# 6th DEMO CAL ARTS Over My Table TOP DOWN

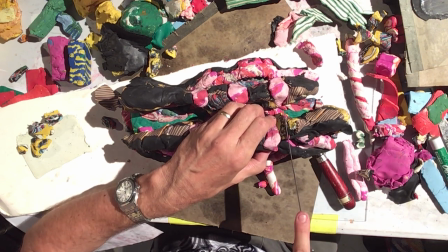And again, I'm trying to get the eye and only the eye.
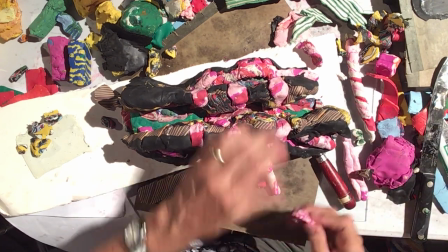All right. Now, a lot of this is fill-in at this point. I think. How about ears?
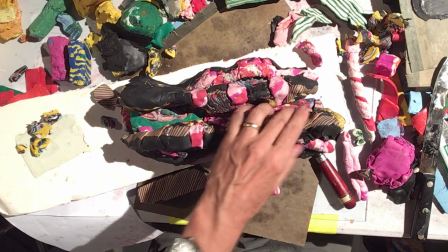Yeah, we're going to get to ears. We got to do the fill-in first because everything that is not architecturally glued.
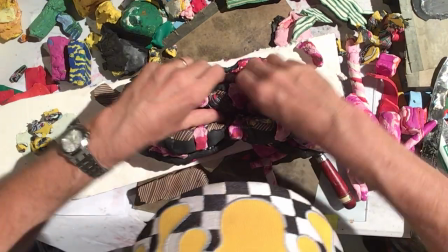So I'm going to go ahead and actually put a little more curvy back into this little,
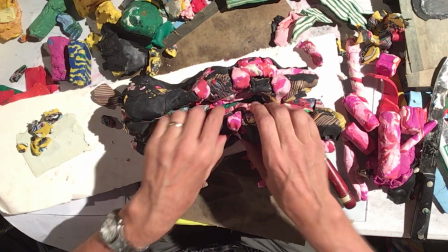from the top view, you can see how I'm trying to curve it to fit the smile. So I'm going to the S shape again, right?
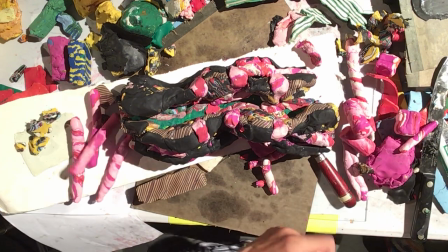And then now I've got all this great crowdsourced material, which is why I needed it, because the Cheshire Cat,
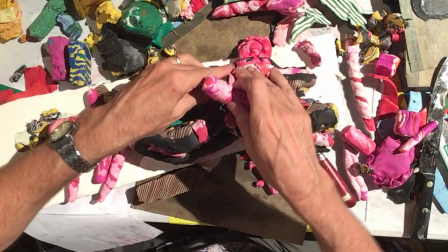any character is like 50% stuff without any features.
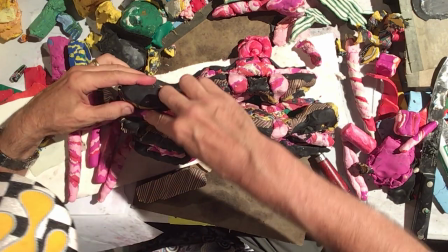And so I'm adding, using that stuff as like psychomorphic textures that have sort of a pinkish electricity to them,
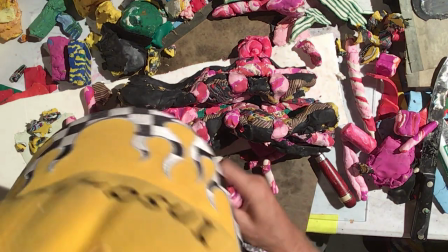but they're not trying to be the main event. They're just trying to be the glue that puts the main event together, and I think the main event is done.
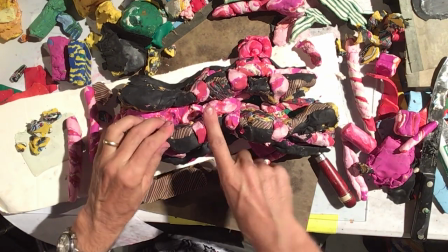I could add eyebrows rising up. That would be really good.
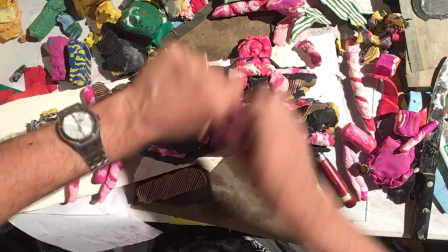And ears. Let's see if I can get that.
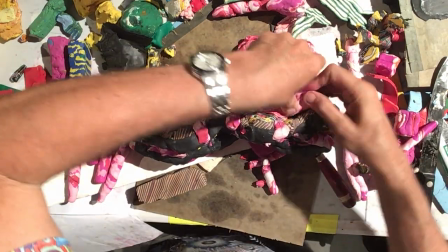And then we'll decide at time, do you want me to finish a little bit more of the cheeks before we do it?
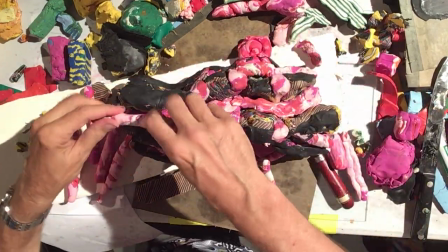Because it's still going to read without that.
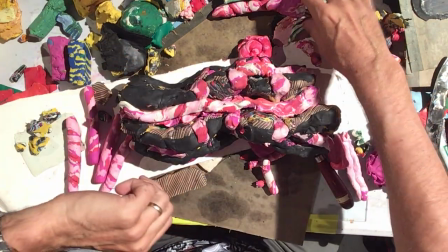And I want to respect that we're 40 minutes away from an exit.
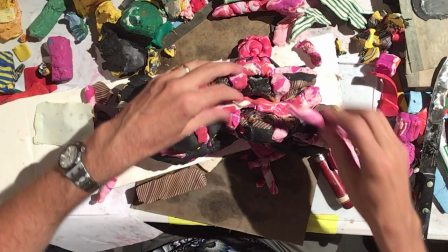Is that right, roughly? Are we 40 minutes out? Oh.
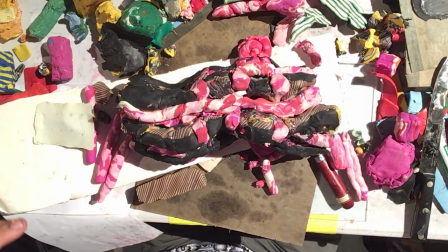Somebody, 50? Okay, can you hang with me for 50 minutes?
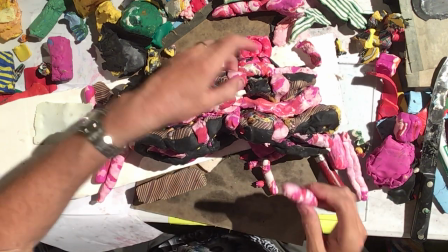All right, great. I'm going to do all I can to make a complete cat and all the textures and rip this out in that short amount of time.
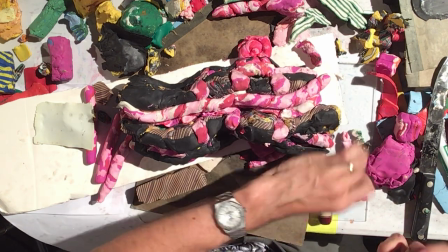Okay. I'm not doing a very thoughtful job because that's the reason for the content.
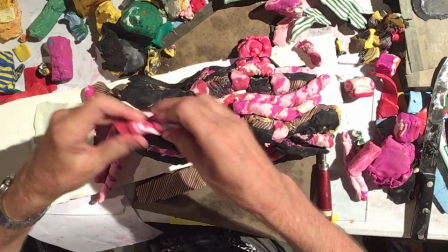It's a crazy cat, and these are decisions I'm making every so little micro decisions,
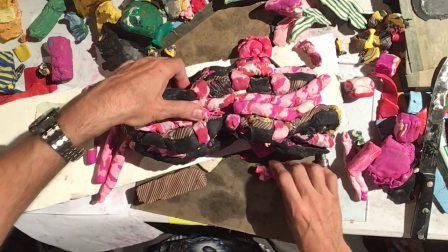like, okay, I guess he has 2 lobes between his eyes, like these 2 little lobes I just added.
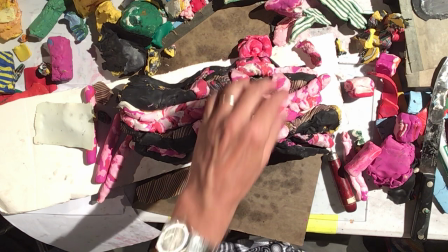If I were, yeah, this is fun.
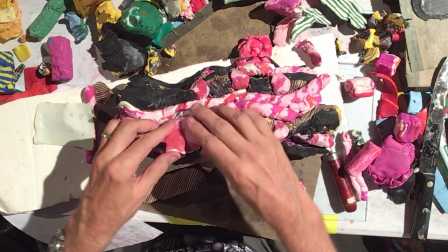If I were to, now I have the, I'm going to make raised eyebrows since we're here.
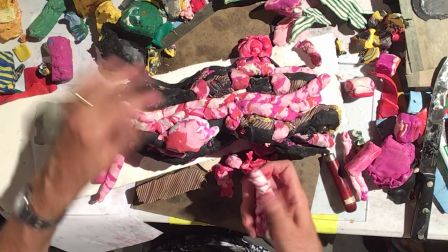We have just enough time. And the raised eyebrows are simply taking the bulging eye and making it crazy big.
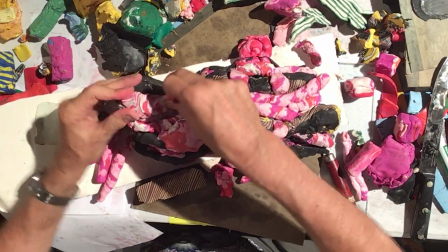So I'm just accentuating the bulges that are there right now. Accentuated.
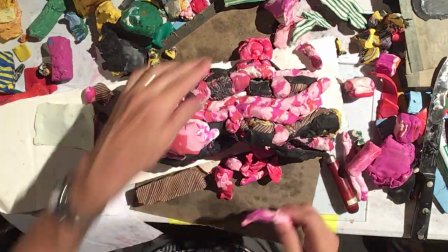Yeah. You know, the problem what I just did, I just flattened it. So the eye is no longer circular.
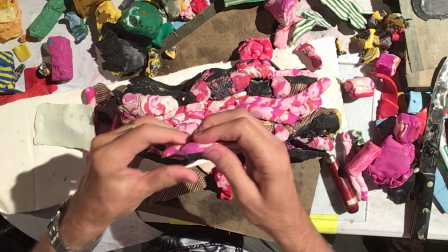I was rushing. I should have slowly created the negative shape properly.
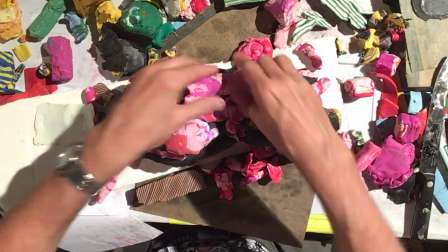I'm going to fix this a little bit, try to make it a little more circular, and then I'm going to gently curve and arc it over as it should be, not jam it.
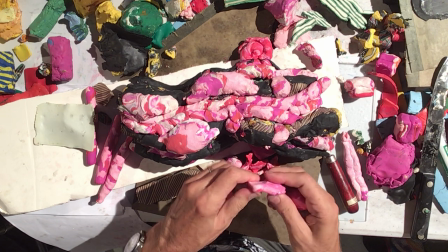So I have 3 more to do. This will create eyebrows that rise and lower.
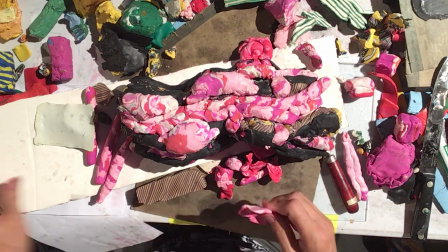What texture should I use? I know I have some. Maybe it's under here.
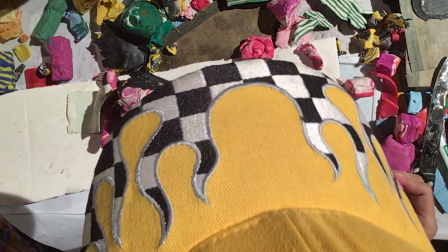I do have these. I have this. I have this.
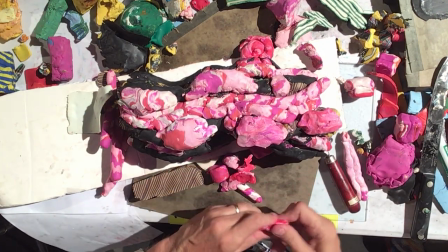I'm taking note. All right.
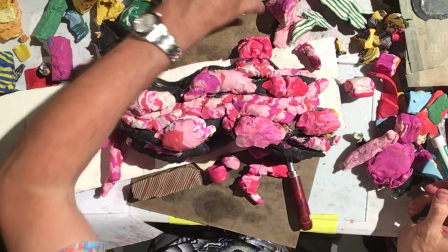Now, let's decide what the eyebrow texture is. We have this for teeth. I don't want that.
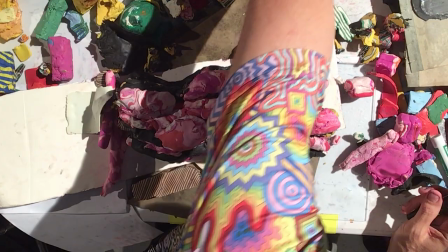We've created a lot of this crazy stuff, and I'm going to go with that. Right?
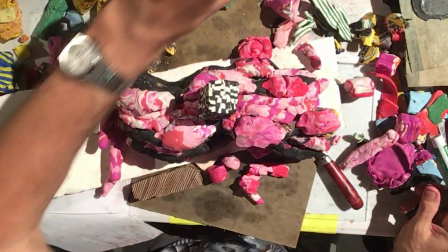All right, let's use the crazy stuff.
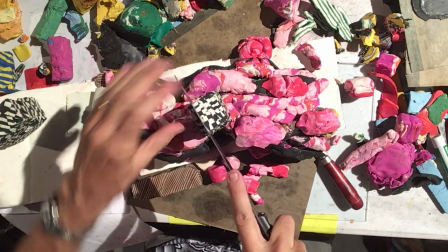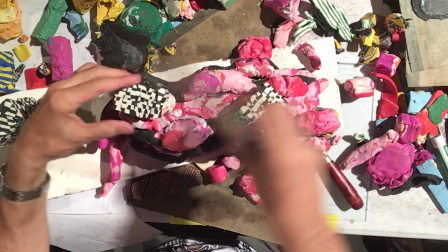So I'm going to go ahead and make his eyebrows checkerboard and
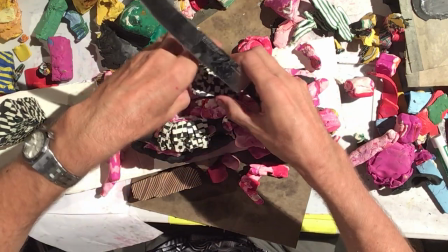see how that animates. And then I'm going to, these are big fat, they rise with him.
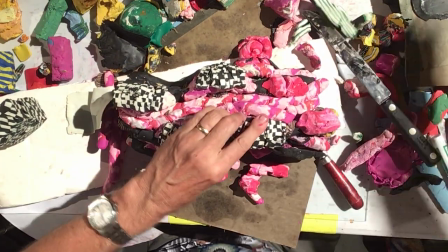And then the ears will go right above it once I've got that in.
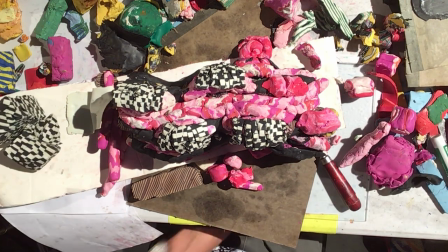Again, I'm trying to make it small enough to fit on that little rack and for Annabelle to cut it.
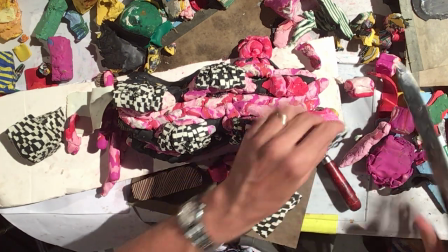She's been a champ so far on everything I've thrown at her. But we were going to cut that tonight, by the way.